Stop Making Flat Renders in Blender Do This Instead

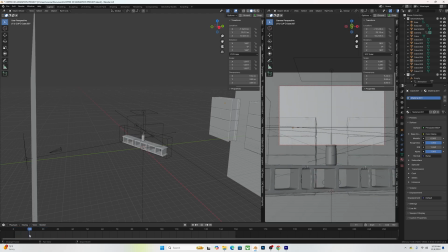and then comes down onto revealing the um scene and as you can see it's pretty much also being animated moving on forward into our
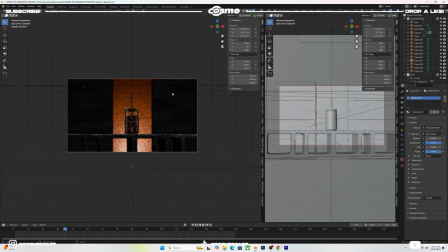product so it has that nice little zoom that gives it a cinematic look to it and lastly for the um animations on the light the only light that was
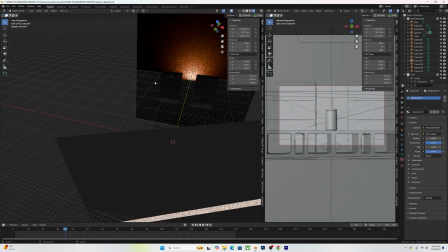really animated was the um spotlight and the way that i was able to get this um spotlight reveal animation done as you can see here
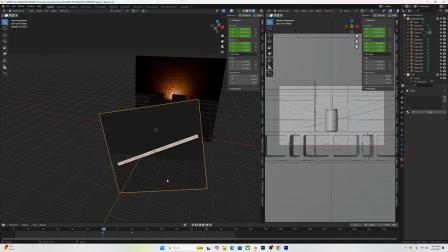it's by having this plane being placed in front of my spotlight and then whenever i want the spotlight to be revealed i would just animate the uh plane moving um to the side like so now a quick tip that i want to
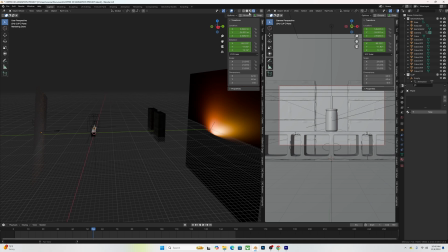give you guys before i end this video um that really helped my uh animation look a
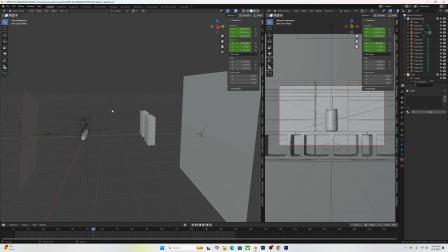bit uh more cinematic more professional and have a really really really good contrast um was to basically take each um object each element and add some nice spacing in between so you can see here there is a very good spacing between what i call my foreground my midground and my background
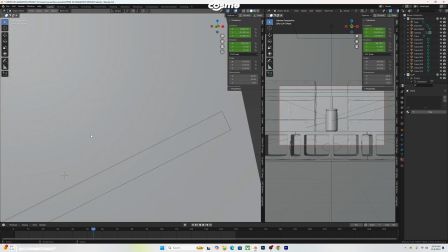and that what that would pretty much help you with is to add this nice um
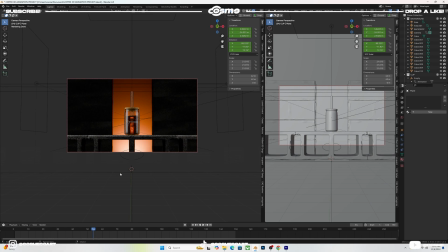contrast and depth of look um from again having this background lit lit up differently from my midground and my background and again you can pretty much do this with so many different things uh
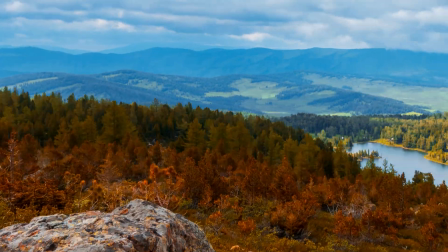you can see this basically on a let's say you if you're doing that environment you have your foreground being the grass mid ground let's say being the lake and in the background pretty much just being uh mountains and the sky so i hope that explained a bit of my creative process on how to how i came up with this shot um i really would want to see you guys taking this scene and seeing how you guys could bring it up to the next level so if you guys want to come up with your own scenes even if you want to take the environment i want to see animations i want to see what you guys come up with um even if you change the aesthetic a bit that would that would be cool the lighting the different lighting colors um the brick material if you want to change it the cup if you want to change the drink maybe add some more shots with the same aesthetic i want to see what you guys come up with so if you do come up with anything make sure to comment down below a link to whether you're going to post it on instagram on your portfolio send it over let me know i want to see them and again don't forget if you want to grab the project file link down below patreon um it'll also support me with keeping up with these videos and uh buying me a nice little cup of coffee and um if you guys did enjoy the video make sure to drop a like down below comment what you want to see next and uh subscribe if you're new to the channel i'll see you guys on the next one